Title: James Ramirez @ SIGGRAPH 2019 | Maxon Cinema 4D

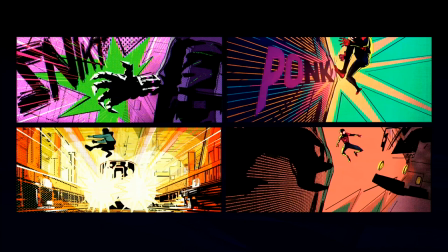31:02 They thought it is great and they're like how could we kind of explore the the whole like title sequence like is this is this something that we could explore for the title sequence and we're like well you're just doing it for like 204 frames which makes it really easy because you're basically just doing an illustration but we have to like carry that through you know three minutes and so it was kind of just like you know deducing down like what is it that they like okay there's really bold colors it really treats things like it's a you know almost like a printing format where it's a really limited palette. There's, you know, slight offset and registration, you know, from the layers. There's a lot of that bold texture coming from the comic book print world. There's half tones, you know, there's speed lines. There's a lot of elements to help with that kind of tangible quality to what makes it kind of break down and kind of like the power of the silhouette where you see like miles is almost like completely just,
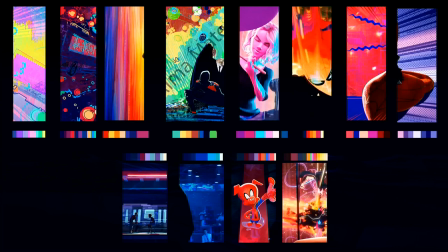31:51 you know, two colors. And so with that, I also kind of went through the film and was taking screen grabs throughout you know as you know we were just watching kind of rough cuts and stuff as we're progressing so as they're progressing i'm trying to look at what they're doing to pull from and trying to pull
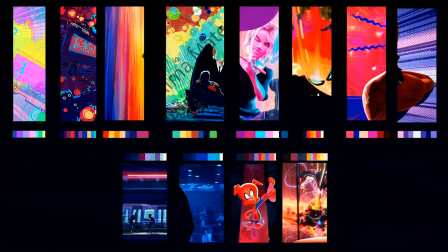32:06 color palettes from the film that could relate to you know each of the characters so that if we were to have different vignettes throughout the film or throughout our sequence you know it could relate back to the film and it felt like you were you know used to these colors and so after
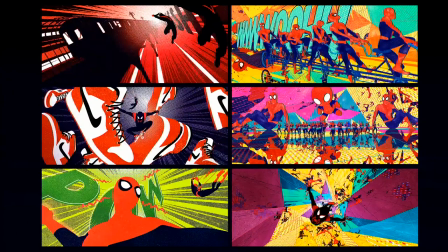32:18 doing that we then started to create these design frames uh brian maw really uh killed it with these on the left side so left side is our design frames and the right side is our is from the final sequence um i think what he really nailed was like again that distilled factor of
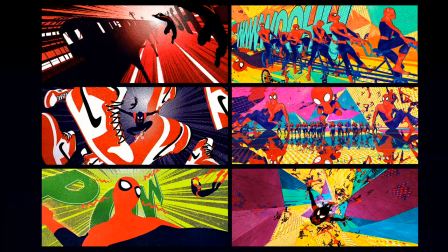32:33 like bringing in some of that texture so you have like kind of the spray paint grit texture across everything that was kind of relating to miles character because he was like into graffiti and that was a very important part of him so uh bringing that into uh the sequence and making sure that
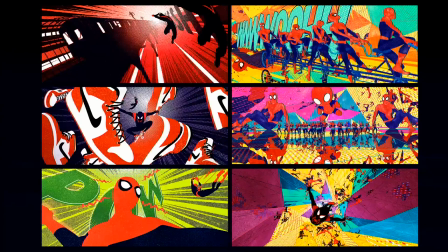32:48 that was very much a part of not just you know his sections but also like everything you wanted to you wanted that to fill across all of the characters and then the limited palette again so you can see like here he has a spider-man in the top frames limited down to just
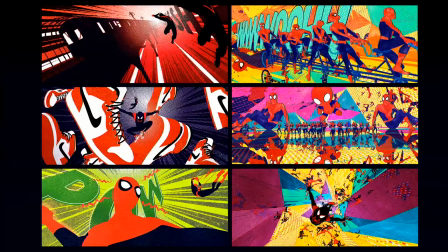33:03 like three colors it's black white and red and then even miles has been reduced down except for of course his dope kicks and then even in the bottom frame again with spider-man we've even removed like his symbol from his chest and you can see that on the right side where it's just
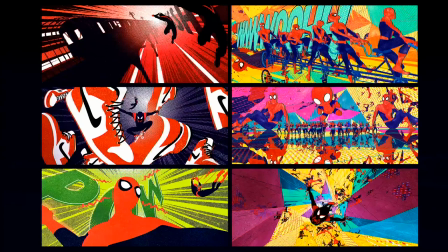33:17 trying to keep this as minimal as possible but also introducing you know some outlines so that it kind of feels like hand-drawn all the edges have been roughed up so that it doesn't really feel perfect it has that kind of you know quality to it and then you know also again that
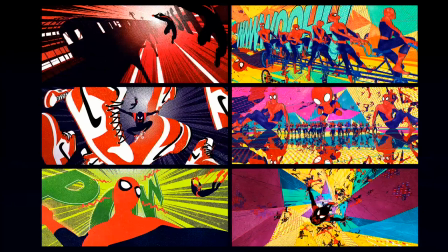33:31 those bright vibrant colors and then you know towards the end of the sequence we were really trying to embody like what it would be like if you've just introduced the multiverse what does that mean if you're gonna like explore this world full of all of these characters and full of all of this
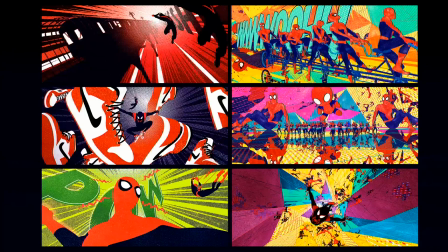33:45 stuff so that that was kind of like an interesting challenge to figure out that you know definitely like I said Renzo Reyes really helped us in comp like you know figure that out and so what I wanted to do was look at you know how we kind of took the approach with some
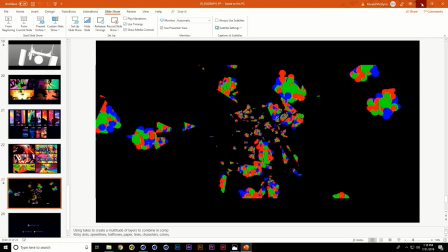33:59 of that inside of cinema so
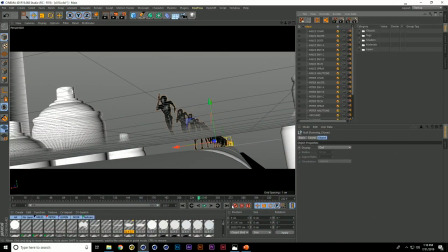34:05 this scene has it but I would like to open up the scene that I would like to open is if
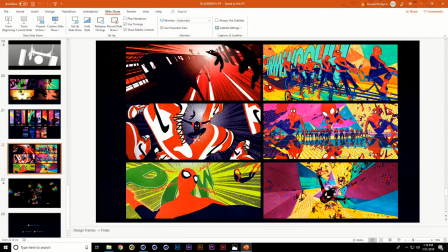34:10 we go back to slide is this bottom frame from the very last shot of the sequence.
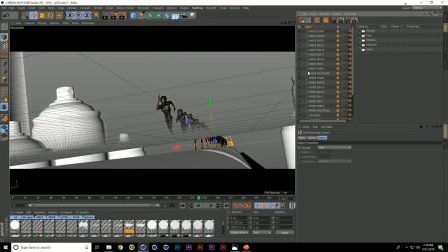34:15 We basically were using the take system to apply a bunch of different textures. We scanned in some paper textures and we had some halftone patterns that we created and the idea was like if we could apply all that through takes and apply that to all of these different render passes we could then bring that back into compositing and kind of make something that felt more handmade.
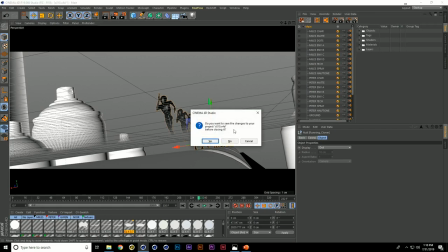34:34 So I'm going to close this one out and
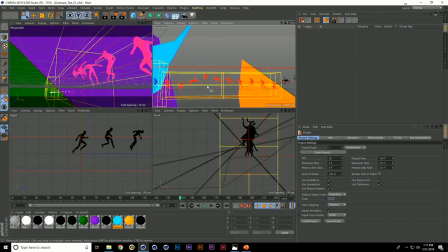34:39 this and go to shot.
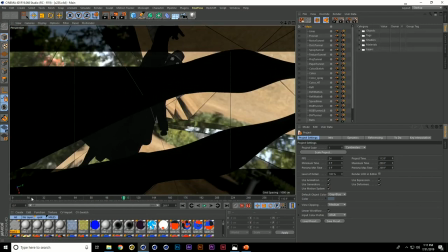34:45 So this is the last shot of the sequence where we have this tunnel that we're
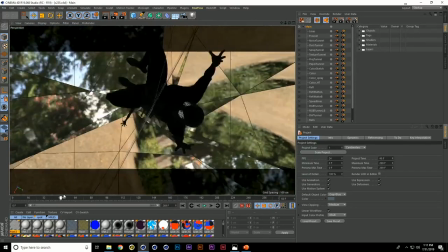34:50 kind of falling through diving through and we're kind of clipping to the characters and
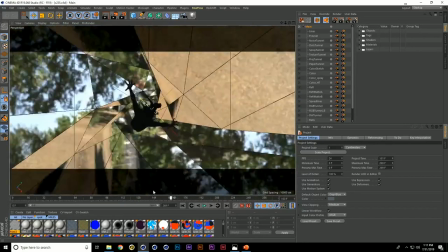34:57 we end on miles and then we cut to the logo so the scene doesn't look that glamorous and it doesn't look like very
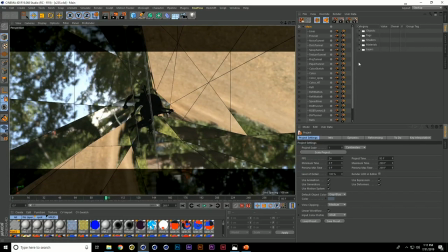35:03 interesting but again like you know the idea was like if we create all these passes so we start looking at what some of these takes are doing I'm gonna turn off auto take if we look at you know the lines so we took all of the edges from this tunnel and converted those to splines and then created sweeps so that we could you know create almost
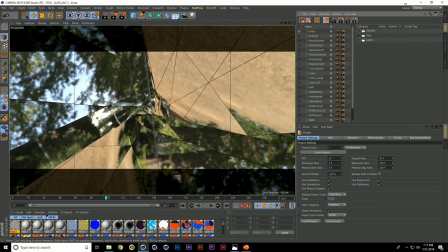35:22 like webbing because in this case we were interested in webbing like creating webbing that could kind of reflect in this tunnel and create some like interesting patterns and line work to add kind of into the mix so you can
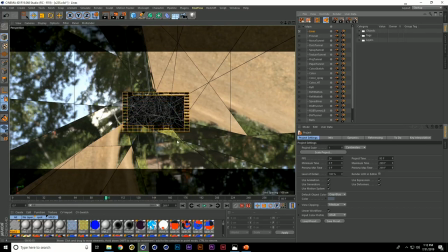35:35 kind of see what that looks like again it's kind of reflecting so you're kind of creating this kind of cacophony of imagery and it's kind of overlapping itself and this also kind of called back to how they were representing the multiverse in the film which was like this literal spiderweb of dimensions as they were kind of jumping in and out. So that looks really cool. We would do like a Fresnel pass so that you were just kind of getting
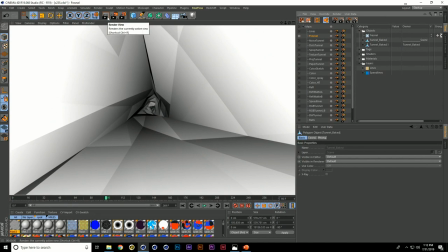36:00 the edges of all these surfaces so as the surfaces are bending away from camera you're getting different gradation.
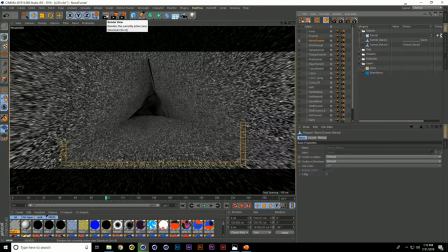36:06 We would put you know like procedural noises and again it was just like throwing all this stuff against the wall just to see like what would
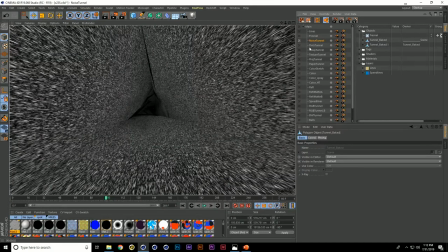36:13 you know create interesting visuals so this was being this is I'm showing this on the environment but this was also applied to all of the characters as well so if you look at all of these passes this is just for the environment you're doing that per character and per object or whatever we needed so
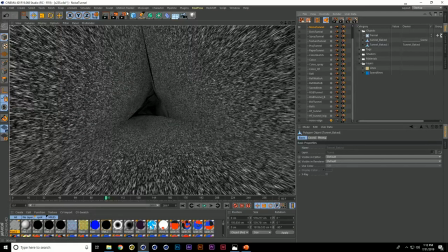36:28 it got really deep really fast but again with the take system what's also good about it is if you're doing renders you can add tags
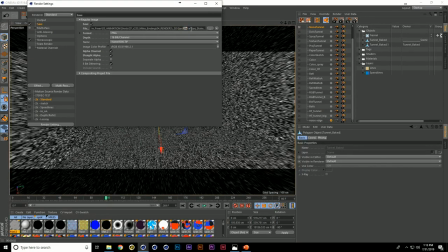36:35 so that it is adding like your project name and your take and then your project and take so that you can create these like structured detailed places of where your renders are going you know what file that came from you know what layer it came from and you can go back in and adjust it and then also again like you know like I said with the render settings we were also using different rendering settings if we're doing something that was really reflective we would you know change that out to make sure we could get it done so yeah the take system was definitely very integral
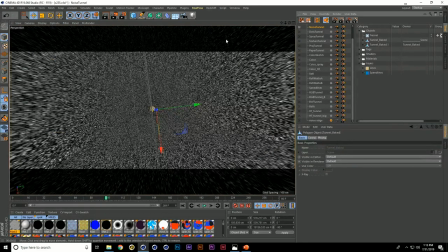37:00 to what we were doing because it made it so we could have one master file that we could kind of apply all these different things too so just keep going through this
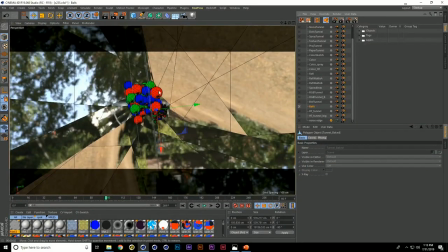37:08 we have you know some more there was some balls that Renzo made that were like kind of trying to pay homage to like the Kirby dots that were so important to like his aesthetic so if we render this you can see that there's just these uh
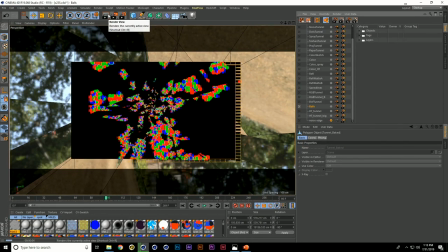37:22 colored balls RGB colors that we could color them in comp reflecting throughout our tunnel
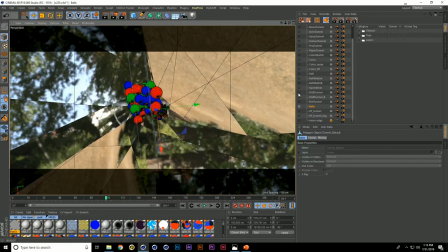37:28 and then you know again so there's some other stuff and then kind of the key thing that I kind of wanted to talk about was this idea of how we treated the environment.
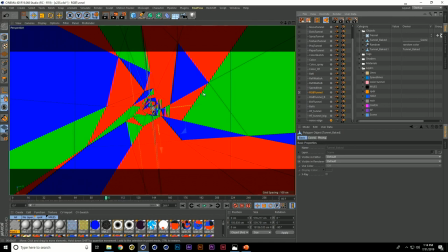37:36 So, okay, so the characters are very straightforward. You're creating all these render passes, you're just going to apply it to the characters and composite it. But what about the environment? Again, this is supposed to be exploring the multiverse. So how do you kind of like, like bring that into conceptually into your compositing? So I kind of came with this idea that was like, well, what if each facet of this, you know,
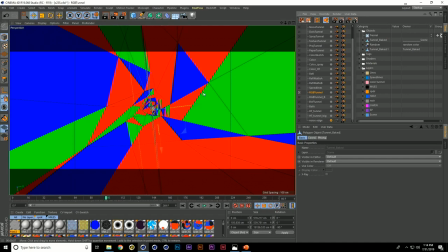37:54 facade in the end was just actually treated as a map and the window so that where there's blue, maybe you're looking into miles world where it's red, maybe you're looking into Ham's world where it's green, you're looking into another character's world and we kind of created different variations of this so that we could kind of have
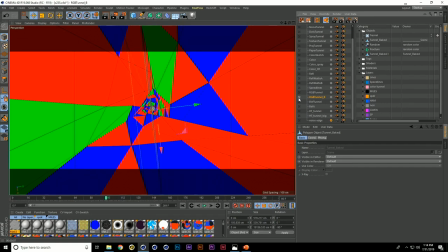38:08 you know multiple passes of that to then comp and use as different RGB mats and it was it was a it's pretty interesting to figure out it's like pretty straightforward but it then lended us a lot of like leeway and compositing where it also made you weren't just getting like a beauty pass and that was it but then now you were getting this kind of cold pass
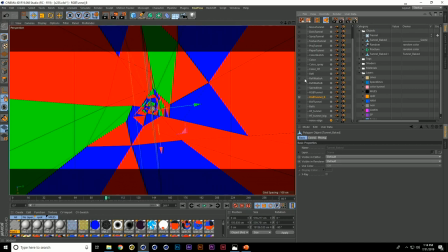38:27 and you're able to play and like I don't know, what does it look like if there's speed lines? Because, yes, there was also speed lines that we were rendering and reflecting as well.
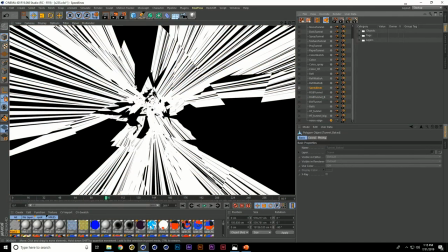38:35 It's like, what if that pass just has speed, that color has speed lines, and what if this one has, like, cut character reflection? So it was a fun process of kind of just, like, getting to have that creative control in the project in the end.
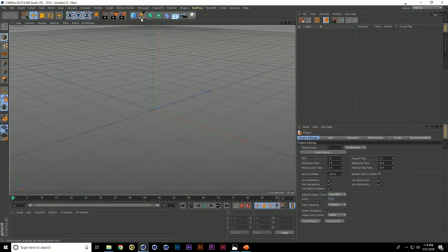38:46 So if I make a new scene real quick, you can look at how I made that tunnel and how I did that. So I created inside.